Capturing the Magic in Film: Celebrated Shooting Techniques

Hey there! Welcome to a regular, quick recap of shooting and editing techniques that help films tell the stories we love.
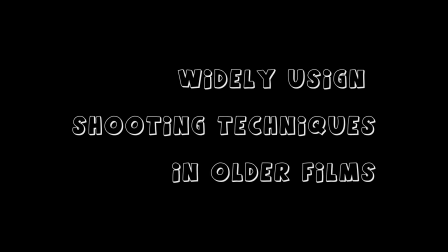First up are widely used shooting techniques in lots of older films. These are the establishing, master, and long shots. All these sound a bit technical, right? But don't worry, because it's time to unveil the magic and see behind the scenes. The beauty of establishing shots is in how often we've come across them, yet for some reason, probably didn't know how significant they were.
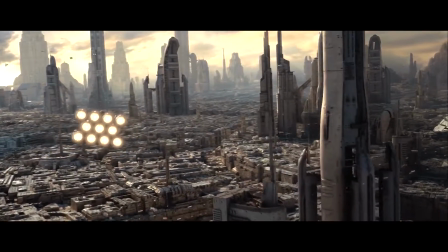Have you ever watched a movie and it starts with a really long shot of where it takes place?
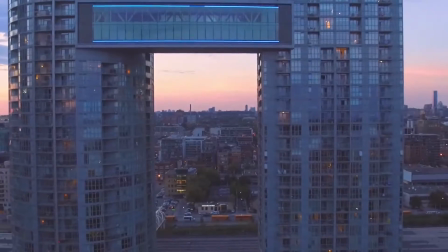For example, a film shot in our very own Toronto would show iconic spots around the city,
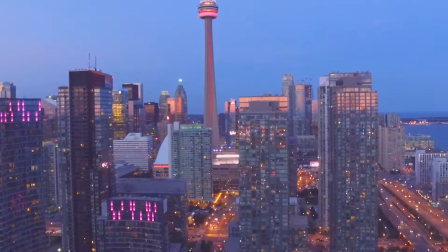like the CN Tower, Rogers Centre, Harbourfront Centre, and more, much like a cityscape picture.
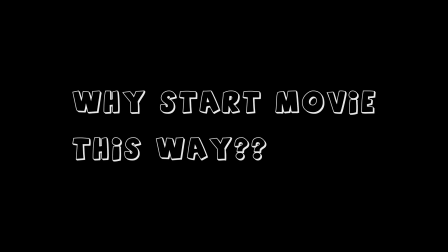So why do filmmakers start off movies this way? Establishing shots are meant to establish the setting of a film.
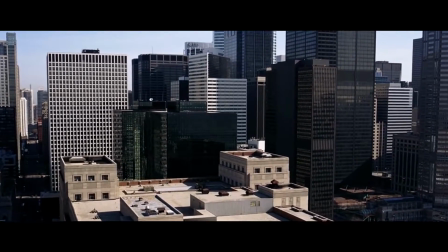See what we did there?
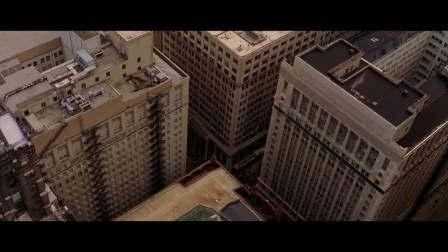By showing where the story takes place, the audience is given the context and gets the idea that where the story happens plays an important part in the story itself.
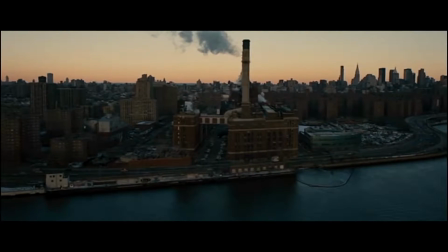Generally a long or extremely long shot that opens the film, establishing shots aim to indicate where and even when the story takes place,
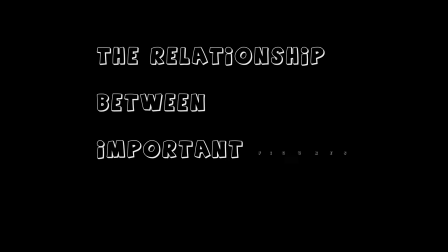all to show the relationship between important figures and objects in the story.
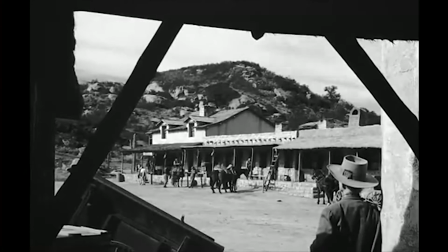More commonly used in the classical era of filmmaking, lots of filmmakers these days tend to skip the establishing shot so scenes can move along more quickly.
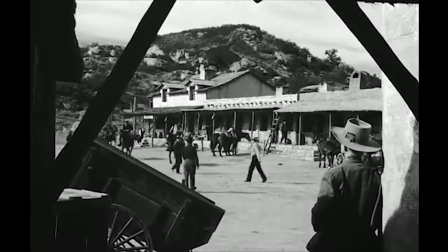Plus, giving the audience the context early on also defeats the purpose for films in the thriller or mystery genre,
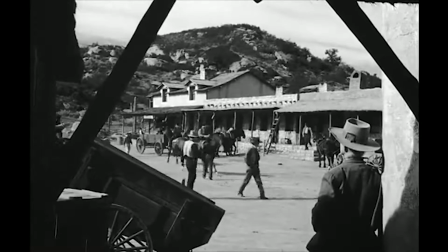where details are intentionally obscured or left out to build hype or suspense.
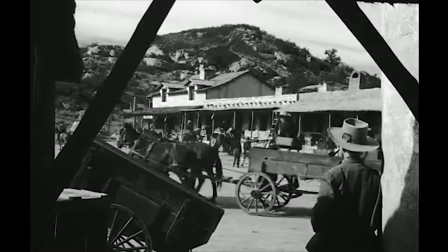So more likely than not, you've already seen an establishing shot, but probably just didn't know how important it was, or how exactly the contextual effect is achieved. Here are the most common ways filmmakers use this genius technique. First up, location, location, location.
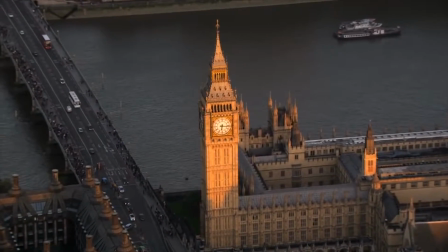Lots of establishing shots use famous landmarks to indicate the location of where the action happens.
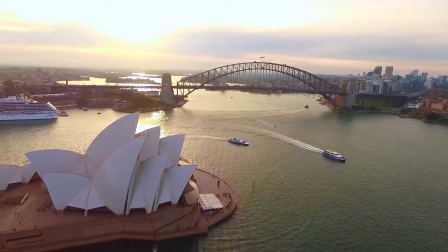For example, the Statue of Liberty or Empire State Building is used to indicate New York,
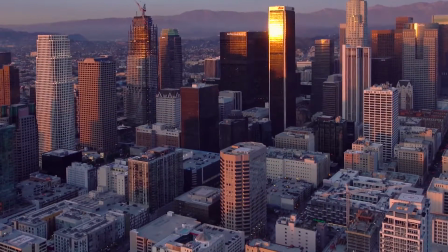the London Eye or Big Ben for London, the Sydney Opera House for Sydney, the Hollywood sign for LA,
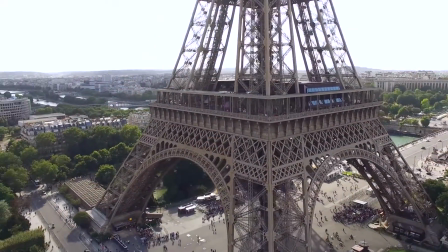Eiffel Towers for Paris, and many other iconic spots around the globe.
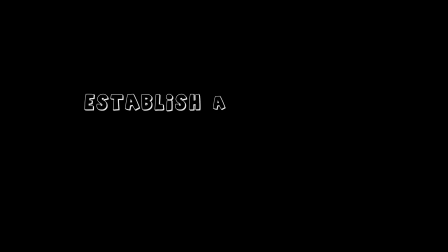An establishing shot can also be used to establish a concept rather than a location. This way, the filmmaker can collude with the audience to provide a shorthand learned through a common cinematic cultural background.
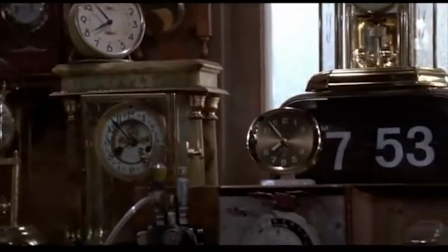But looking at the larger picture, we may all be wondering about what makes establishing shots so significant,
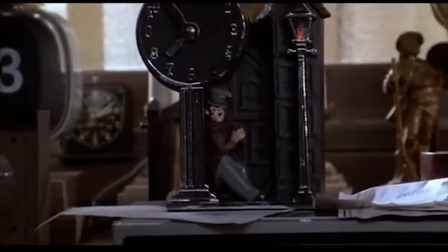so much that it has become a celebrated shooting technique that defined an entire era in filmmaking.
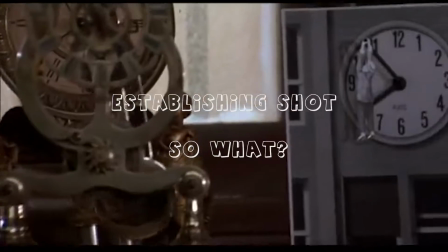We're left to wonder, establishing shots? So what? The reality of filmmaking is this.
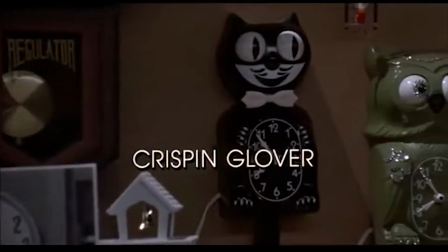Filmmakers have a difficult task on their hands.
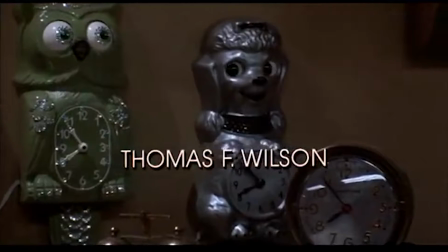To tell a story means to create a world within the videos they shoot or capture, which are later on edited and stitched together to form a complete narrative.
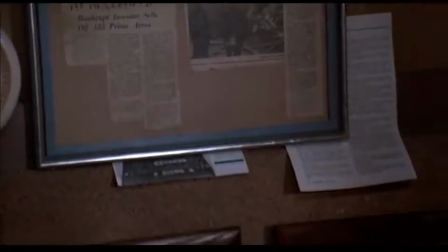This world they create has to be believable, has depth, and a sense of reality to make it relatable for the audience.
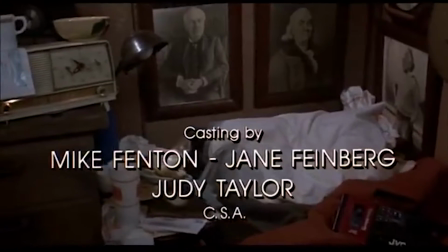Without properly selecting frames and shooting scenes, the images and videos they capture are just that, a series of images, but without a story to them.
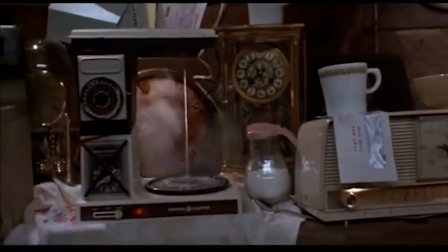But once the audience begins to feel that there is a tangible,
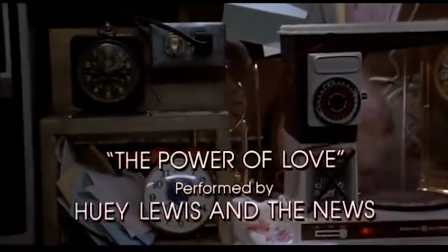spatial environment in which the story takes place, they can connect with the story the filmmaker wants to share.
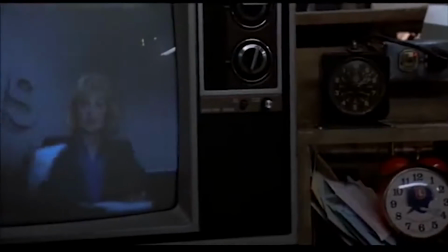This challenge, then, makes video one of the most difficult mediums used to tell a story,
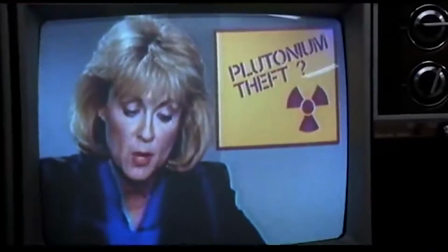because for the audience to connect with it, filmmakers have to show a three-dimensional world on a flat screen.
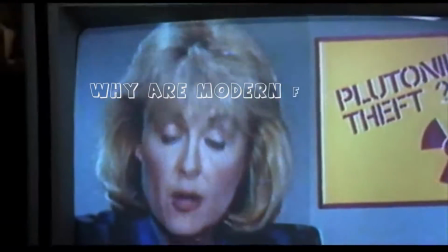So the real question is, why are modern films moving away from showing establishing shots?
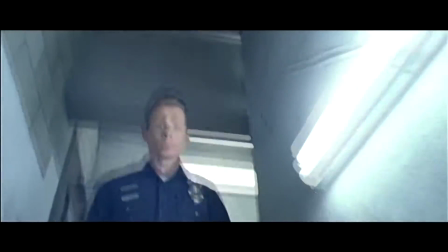Another popular shooting technique in older films is the master shot. But what is it anyway?